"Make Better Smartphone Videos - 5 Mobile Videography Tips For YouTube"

As a YouTuber, I'm always looking for opportunities to shoot either content for my videos or B-roll footage. And thankfully, many of the smartphones today can create amazing looking videos.
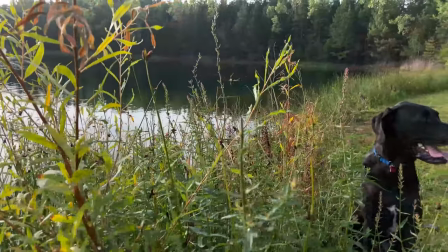(0:12)
And we all carry these portable electronics in our pockets anyway. So if you are a part-time YouTuber or a full-time YouTuber or even a hobbyist, you have the ability to create awesome looking videos with these tools. And in this video, I want to share with you five different tips that you can use to create better smartphone videos for your YouTube channel. ISD from It Makes Sense, where we give you the tools, the tips, and the strategies so you can start a YouTube business. And today, I want to talk about the different tips to shoot videos with your phone.
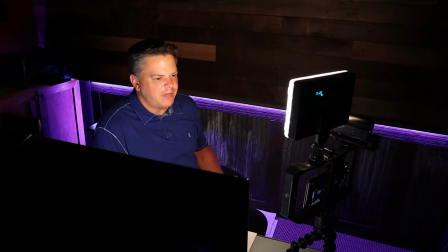(0:47)
Now, I'm shooting this entire video with my iPhone 11, but you can apply these same principles with any smartphone. Let me just also say that I am no Peter McKinnon. The guy is absolutely amazing. He's an amazing photographer and videographer, but I just want to share with you five different things that I have learned along my YouTube journey. And these are mistakes that I've made and things that I've learned, and I just want to share them with you.
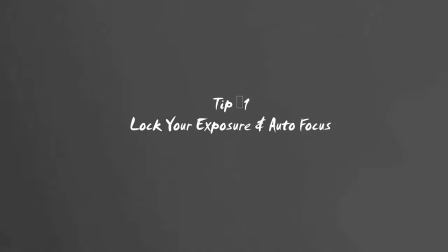(1:12)
So let's start with tip number one, and that is to lock your autofocus as well as your exposure. One of the mistakes that I made when I first started my YouTube channel, especially when I was using my phone, was my white balance and my exposure was constantly changing because I didn't lock it in.
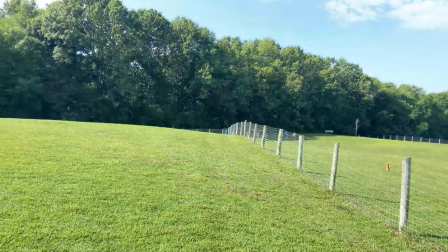(1:32)
So in one shot you would see the clouds in the sky and in another they would be white because the exposure was constantly changing because I didn't lock it in. And as someone pointed out in one of my comments, you could tell that I was an amateur because my white balance and my exposure kept changing throughout the video.
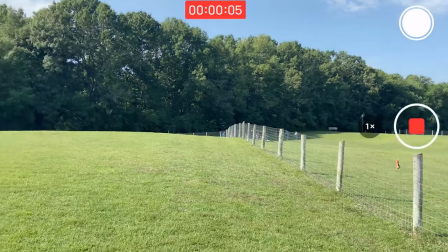(1:50)
So on the iPhone you just click on the area where you want to focus and then click and hold and that will lock the exposure
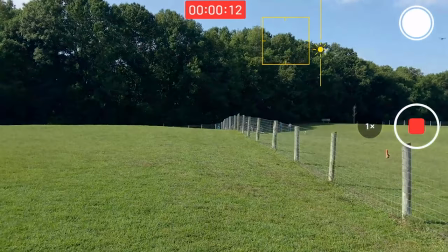(1:57)
and the focus so no matter where you point the camera if you move it around your exposure will not be changing. And if you stay to the end of this video I will show you an app that you can use to take this a step further and make this really easy.
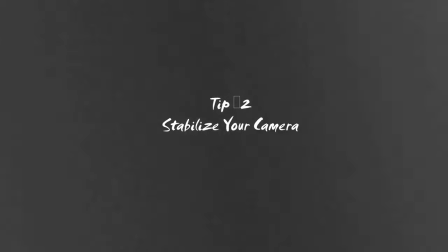(2:12)
Alright tip number two is to stabilize your camera while you're filming with either a handheld tripod or a handheld jib.
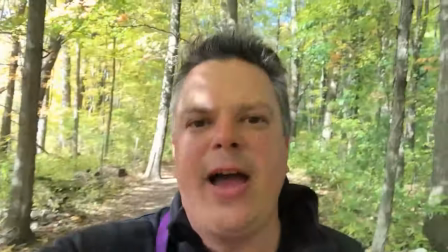(2:21)
So again in some of my first videos I was holding my phone in my hand while it's filming or I was vlogging and the camera would shake and people would complain to me especially my kids that I would give them a headache because of all the shaking going on and they were just getting eye strain watching my videos. Now I use this handheld Joby stand that I carry with me if I'm going to film.
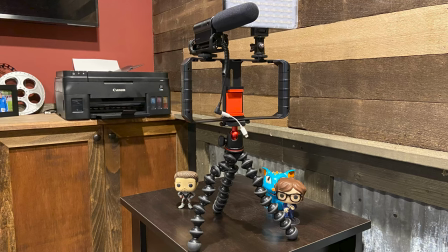(2:45)
or I have this cheap handheld boom that I can use and what's really great about this too is I can connect my microphone and my light and this is exactly the setup I'm using right now while
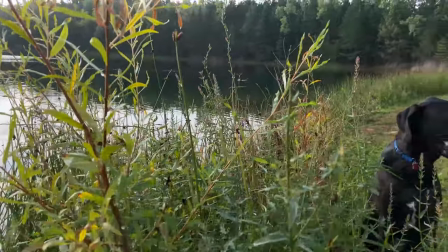(3:00)
filming this video and both of these also really help if I want to do any type of cinematic shot like a panning shot or emotion
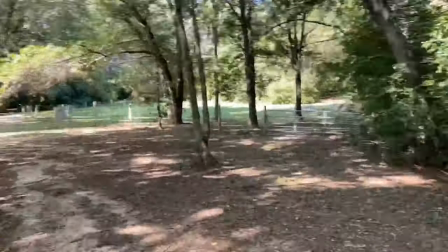(3:09)
shot or even a time-lapse shot it just gives your videos a little more of a professional feel and I'll leave links down below where you can go check out the current prices of the handheld tripod as well as the
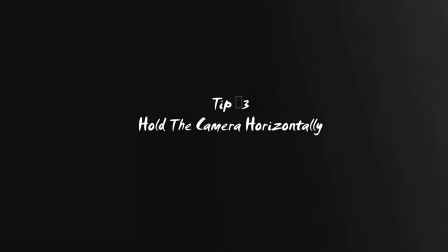(3:22)
handheld rig that I use all right tip number three is to make sure you hold the
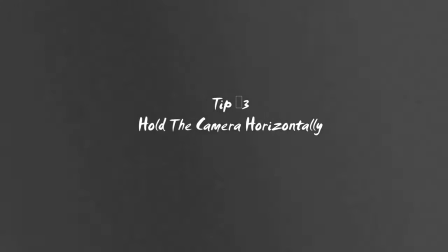(3:26)
camera in the horizontal position now this is unless you want to do
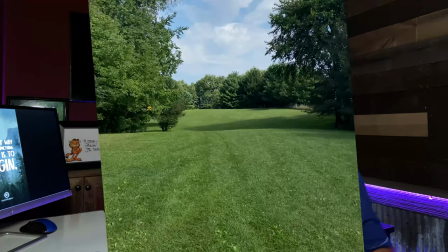(3:31)
a video for like tick tock or Instagram stories so make sure
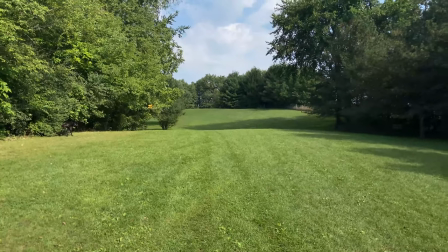(3:36)
you attach the camera in the horizontal position so if you're going to attach it to a handheld rig or any type of stabilizing device make sure that it's in the horizontal position or i thought of another reason why it might be acceptable to hold it vertically and that is if you're doing golf shots but other than that make sure you hold it horizontally hey if you're getting value from this video please hit that thumbs up and leave me a comment down below and let me know any of your tips that you have for shooting great video on your phone. Alright tip number four is to make sure that you have great lighting for your videos. Now if you are shooting outside you want to make sure that the light is coming from behind you and not directly in front of you.
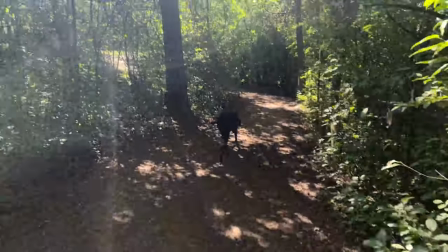(4:24)
Otherwise you'll get this horrible looking glare. So when you're outside try avoid shooting directly at the sunlight.
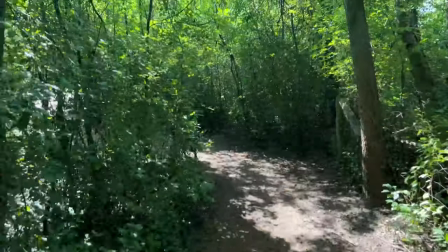(4:32)
That is unless you're going for a certain cinematic effect like during either sunrise
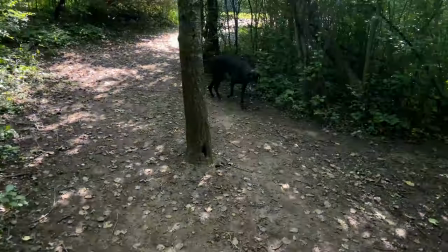(4:38)
or sunset but during midday like this shot I don't think there is any cinematic quality. It was just me forgetting that I was pointing the camera directly at the Sun during midday.
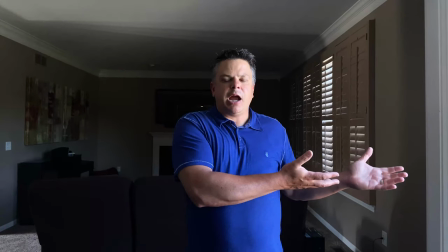(4:50)
So if you're filming on the inside the natural light coming from a window will probably be just fine.
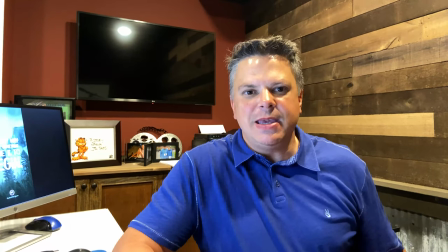(4:57)
If you're in a dark basement office like me then you're going to need some sort of lighting like this or but if you really want to improve the quality of your videos then you might want to consider investing in either a ring light or an led light or some surrounding lights to give your video a little more pop and i did a full review on the lights that i use and i will leave that in the card above tip number five is
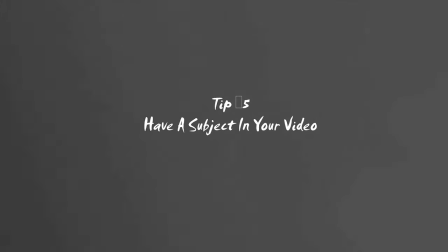(5:25)
to have a subject in your video whether it be a pet or a person something that can connect with your audience all right
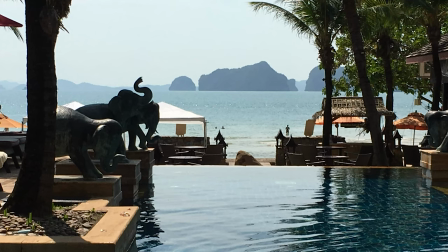(5:35)
how many times have you been to a beautiful place and you wanted to capture that on video so you whip out your phone you start filming and you do the pan that everyone does and then you take it home and you show it to someone that wasn't there and you're all excited and they look at it and they're just like yeah that looks nice and as we all know cameras can't really capture that magical moment.
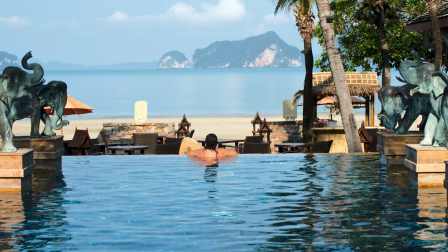(6:00)
But one of the things we can do is add a subject to that video.
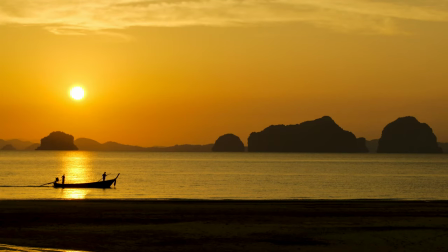(6:03)
It just makes it more interesting, it provides context, and it allows your audience to connect with that shot. Another tip is to think of the rule of thirds when you're framing a shot. The rule of thirds is a concept in video and photography where
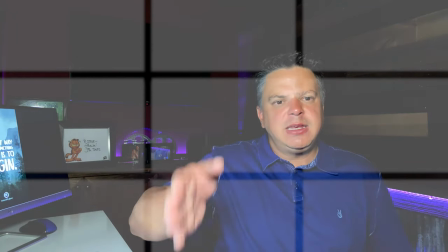(6:20)
you divide your frame into nine equal imaginary sections.
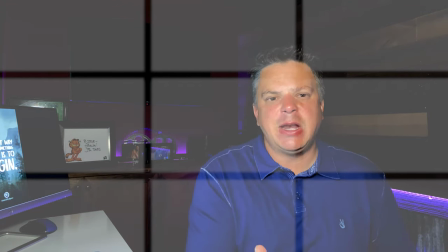(6:25)
And this creates reference points that act as a guide whenever you're filming or you're doing a photo.
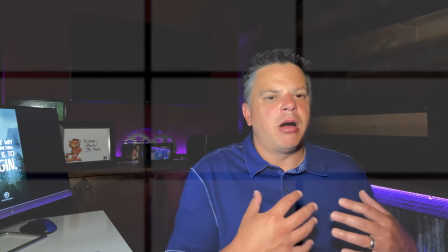(6:31)
And the lines on this imaginary 3x3 grid is where our eyes are automatically drawn for to look for information. So when you put your subject along the intersection of this imaginary grid, the shot becomes more aesthetically pleasing for your viewer.
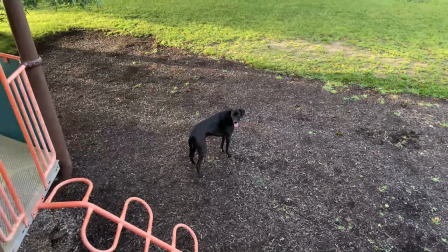(6:49)
So for example look at this shot of Dexter in this view he's in the center of the shot and not in any intersection but
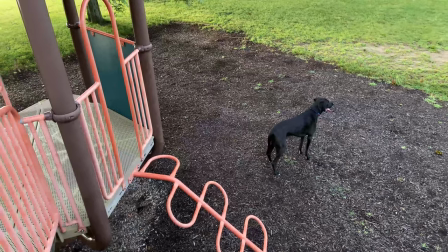(6:56)
if I move it just a little the view becomes a little more interesting to watch same with any video that you do if you stay right in the middle of that grid the shot becomes boring because our eyes become static and they're not moving around because there's no motion and if you're using an iPhone you can
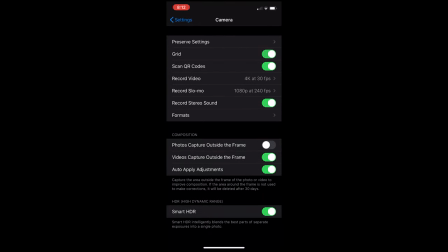(7:12)
show this grid on your camera by going to settings camera and turn this grid on now you won't see this grid in the output of your film but you will see it while you're filming so you can use it as a guide all
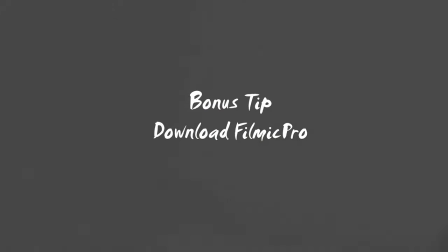(7:26)
right a bonus tip is tip number six and that is to use a third party app called filmaric Pro it's an app that turns your phone into a professional DSLR type camera and it can be used on both iPhone as well as Androids. And it typically records better quality videos than your standard camera setting.
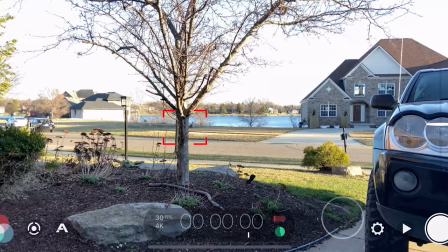(7:51)
You can easily set your exposure and your white balance like we showed in the first tip.
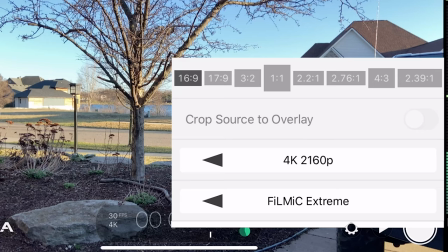(7:58)
But what I also really like about this application is you can also change the frame rate, the resolution, and even though iPhones can shoot in 4k, Filmwork Pro has another setting that you can set here that'll produce really good quality videos.